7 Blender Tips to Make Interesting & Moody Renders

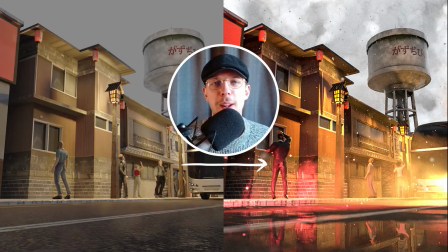Hello there everyone and welcome to this video. Today I've got 7 tips for you on how to improve your renders and how to make them more interesting in general. Number 1 is an HDRI. By default, Blender will start off with a very solid gray background.
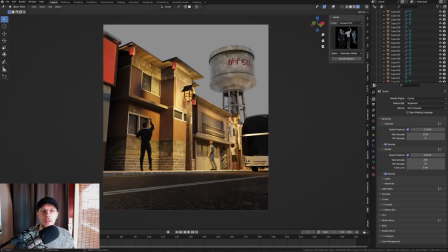It can look very dull. So we're going to change it to an HDRI, so you can download one for free on polyhaven.com.
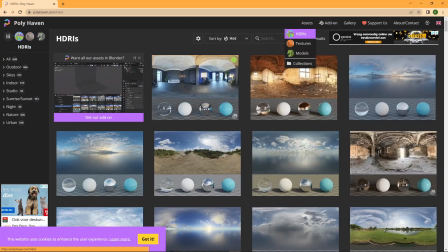Head over to the HDRI section and you can download any of them in any quality.
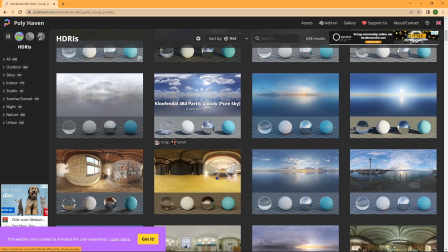I usually go for 4K, which works fine. An HDRI is basically a 360 degree image that also contains some lighting information. Alright, so you will both get reflections in your scene and lighting as well. And that will add a lot of realism right off the bat.
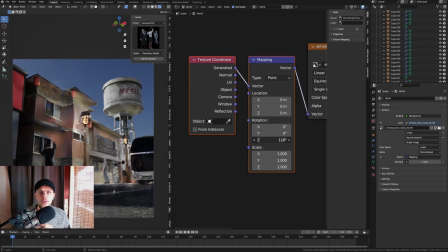A nice thing to do when you're playing around with the HDRI with the rotation is to set the surface settings,
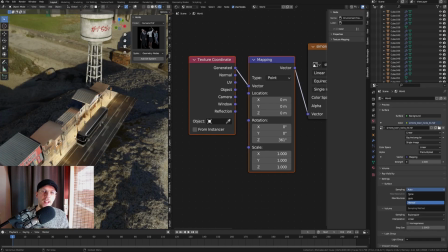the sampling, to manual. Okay, and when you set it to manual, it's gonna be at 1024 by default.
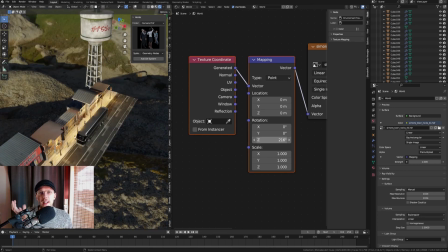And that's just gonna make it rotate quicker and update in your camera,
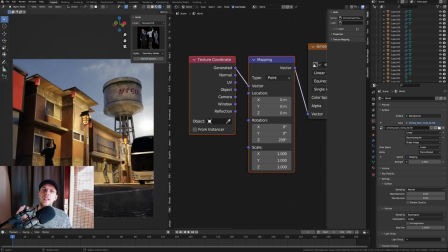in your scene quicker as well, so you can really see what the rotation changes in your scene. The second thing we're gonna do is adding some depth to our scene. And there is a little trick that a lot of artists use to get a little bit more of depth and a little bit more interesting stuff in the scene. And it is reflections, okay? By default, a lot of ground surfaces, they are gonna be very rough, very flat, bumpy. And that means there are not gonna be a lot of reflections in your scene. But if you add some puddles there, they will actually reflect your scene and they will just make it look a little bit bigger, like there's more depth in your scene as well, and those reflections always look nice. So there's a very easy way to do that. We can do it by adding a noise texture to our ground material.
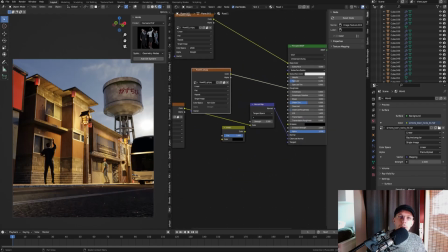That's going to be defining where our puddles are actually going to be.
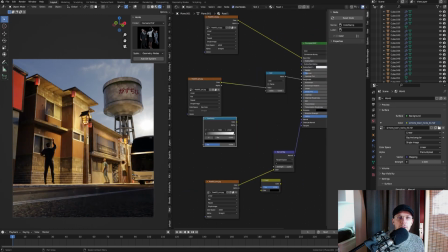All right, the black parts are going to be a low roughness, those are going to be puddles. And everything that's white in that texture, that's gonna be a higher roughness, right?
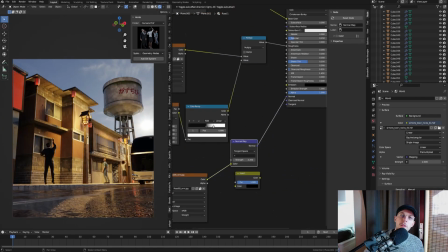And we can also connect that to the normal map to remove the normals from that area, okay? Because where there is a puddle, you will not really see the texture or the normals of the ground underneath it.
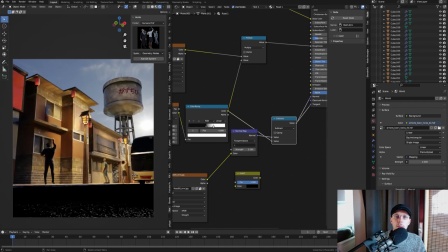It's going to be smooth like water, like glass. The same thing we can do with the displacement, of course.
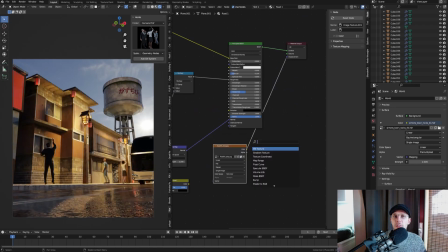If there's a displacement map in your texture, then we can just connect it there as well, and it will give us the same results as for the normals, pretty much.
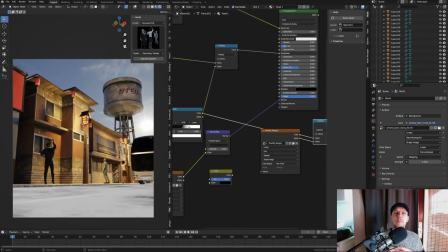Right, and then it's just tweaking the settings and placing the texture, the noise texture,
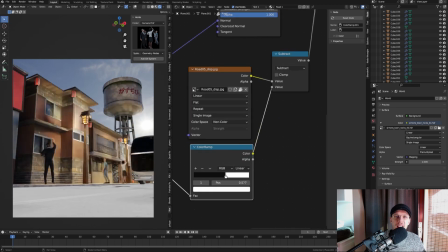wherever you want it to be, changing the scale, the size, and tweaking some of the other settings to your own liking as well.
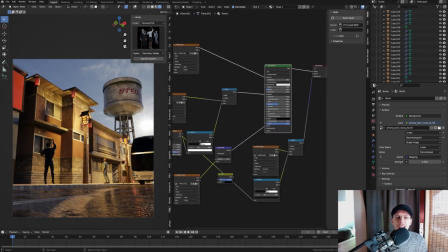Right, so the real thing we want to achieve here is to just add more space, more depth in our scene.
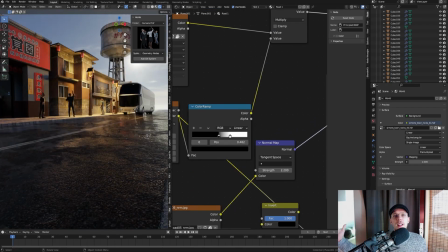The same reason why people add mirrors in an elevator is because it can feel very cramped.
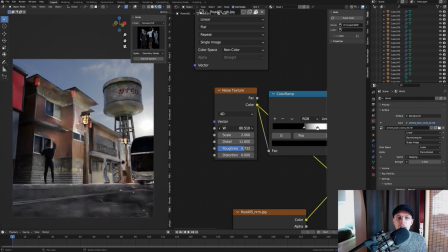Right, so if you have a small area like this, for example, where it's covered with houses and there's a bus coming in, it's nice to have a little bit of an escape perhaps. And well, there's a very nice way to do it is with adding some puddles on the ground, because it's a natural thing if it rains, of course, right? So it also adds a little bit of a mood in the scene as well.
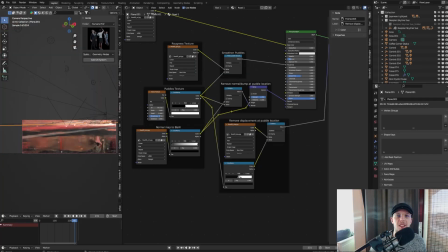But I ended up with the node setup for the material of the ground. You can just copy this or create your own one.
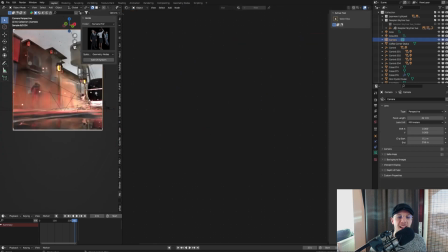Anyhow, it will look very nice and it will add that extra layer of space in your scene. Number 3 is lights. Lights are incredibly important to your scene and it is nice to have a backstory behind your lighting, right? What's happening? Why is it the way it is, right? It is very weird just placing random lights in your scene without there being any reason of a light being there, all right? So imagine having lamps in your scene. That is a nice source for a light.
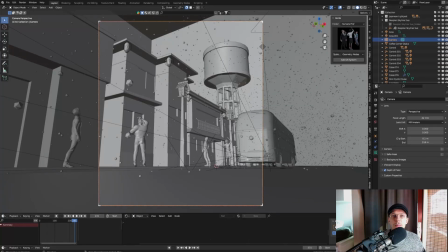For example, right here we've got the bus that has lights coming from the front, so that's going to be shining in front of the bus as well, right?